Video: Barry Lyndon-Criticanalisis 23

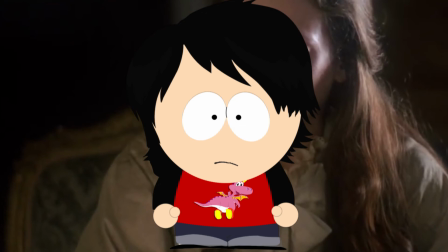Me encanta la banda sonora de esta película Música clásica cancia en su totalidad Me
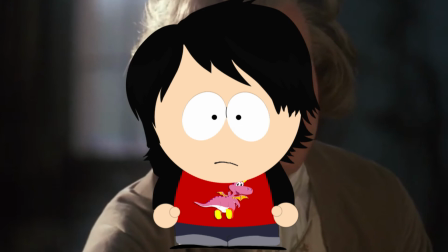fascinan los sonidos melancólicos que abarca casi todo el film además de esos primeros dos temas que,
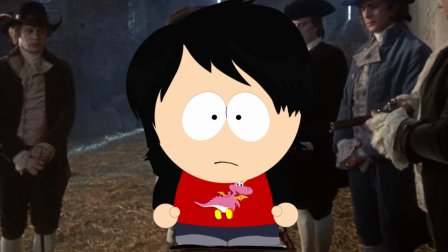miren, el primero nos transmite un aire de tragedia de que esta va a ser una aventura que va a acabar mal,
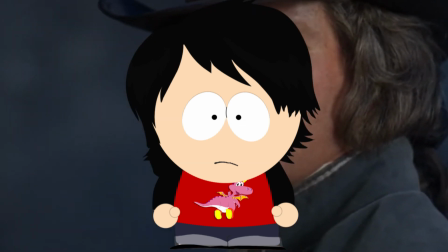es muy parecido en notas a lo que fue la naranja mecánica, y eso que de hecho es un paralelo,
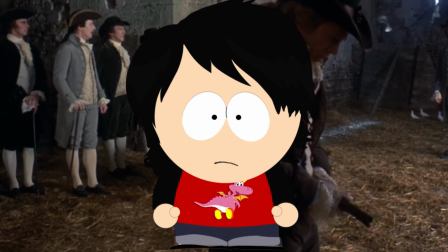puesto que el personaje de Alex DelArch y Barry Lyndon son muy parecidos ambos son víctimas de las situaciones en muchas ocasiones,
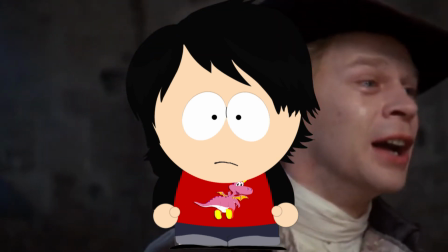pero eso no quiere decir que sean buenas personas,
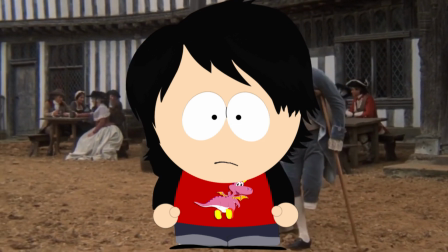directamente sino que son personas horribles Que son un reflejo de la sociedad De las que le tocó vivir Aunque con Alice Del Arche esto está más evidente
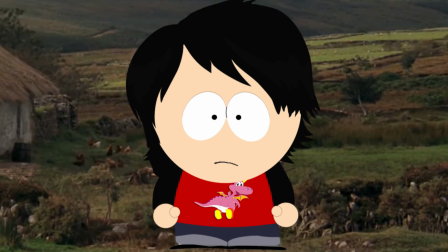Pero aún así Barry Lyndon le tocó Una vida difícil Y de hecho la primera vez que vi
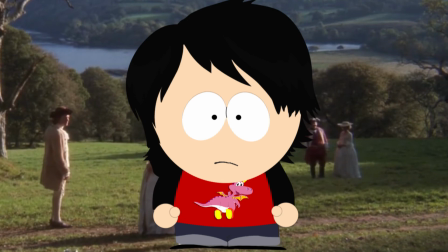Barry Lyndon Fue después de ver La Naranja Mecánica Mucho después de ver La Naranja Mecánica Y lo recordé
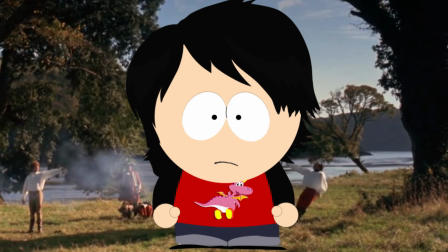El funeral de la reina Mary Se asemeja mucho al primer tema
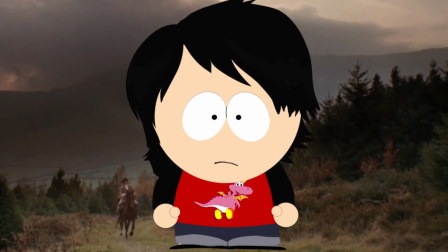De esta película De hecho les voy a poner un fragmento ahora Para que entiendan a lo que quiero ir
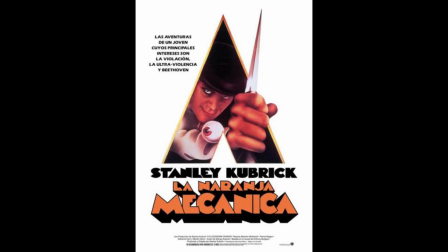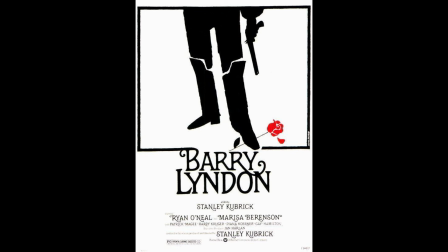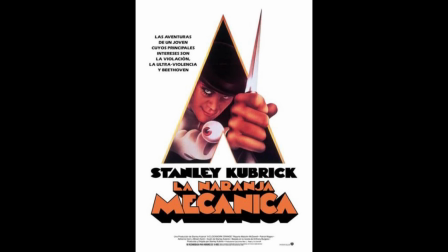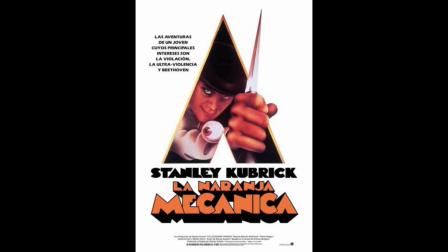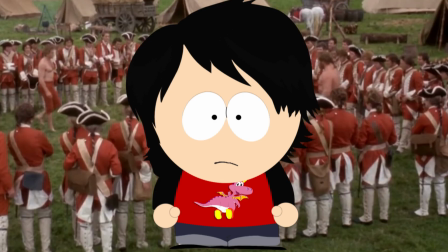Ok, bueno Pasando ya con el segundo tema Es bonito, hermoso,
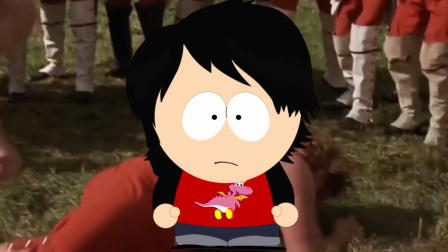casi inocente Es un reflejo de la situación de Barry Y es que
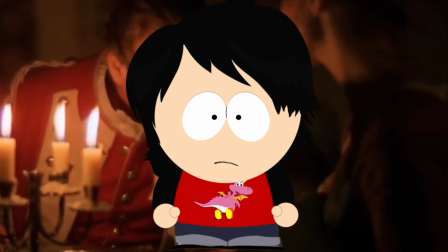No puedo no amar esta banda sonora De ahí tenemos temas de batalla De tragedia Tremas tristes
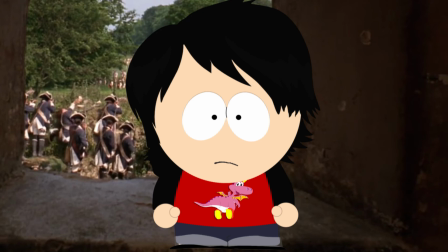Que te dejan Que te dejan un aire de existencialismo Es hermosa esta banda
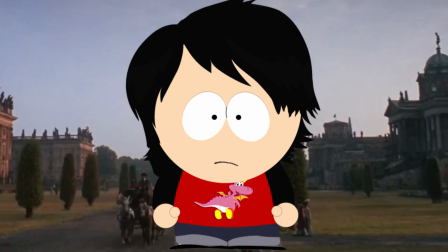sonora Existen muchos vestuarios que nos transmiten los sentimientos de los personajes,
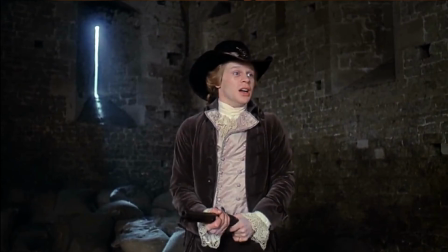como aquí donde el traje azul de Barry nos habla de su profunda tristeza, por otro lado para representar el antagonismo de Bullington se le vista con tonos oscuros,
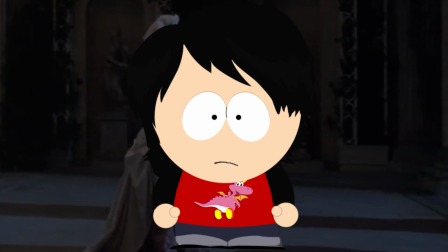más esto solo ocurre cuando se representa como cuando representa una amenaza, pues al inicio lo vemos únicamente con tonos claros, postrándonos que aún no se convierte en el malo de la historia,
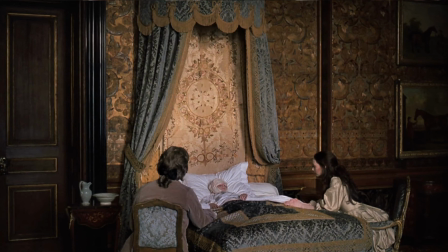aunque creo que en la escena donde el color es más importante es donde Ryan habla por última vez con sus padres, aquí las cortinas azules representan la tristeza del momento, mientras que el niño va completamente de blanco representando la pureza del infante,
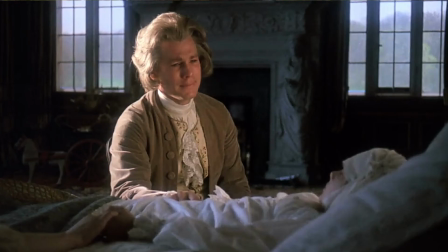pureza que es retratada en sus últimas palabras, donde le ruega a sus padres que no peleen porque las personas que pelean no van al cielo.
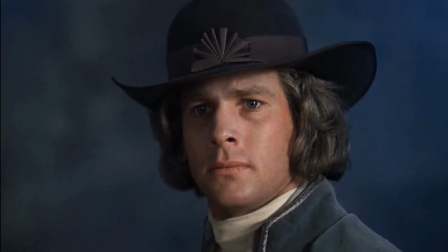Las actuaciones son bastante decentes, Ryan O'Neill me gusta, no es fabuloso pero cumple su rol, Marisa Bereson la mayoría del tiempo tiene la misma cara de nada,
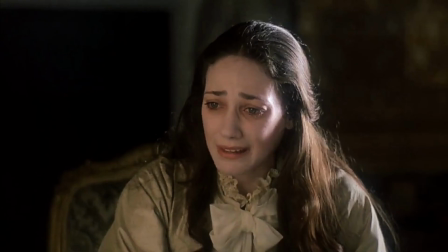pero eso hasta que la vemos quebrarse cuando muere Ryan y cuando
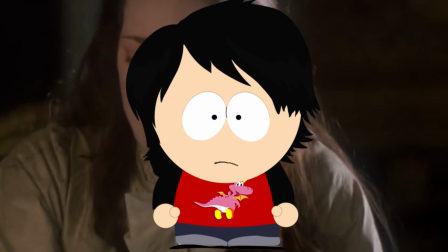trata de suicidarse y me gusta la energía que le pone en ambas ocasiones
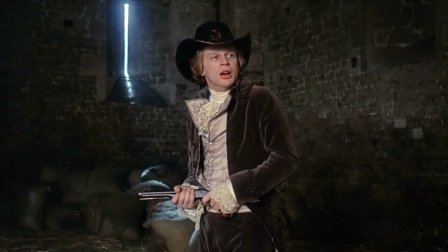tal vez quien se roba la película es Leon Vitali como que le da personalidad a su personaje
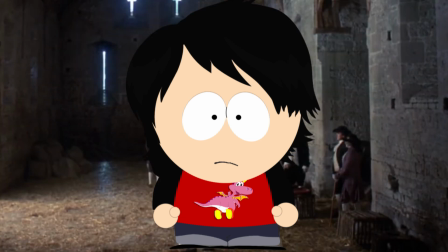y que quiebra un poco con todas las actuaciones funcionales más no especiales de la película puesto que Leon Vitali tiene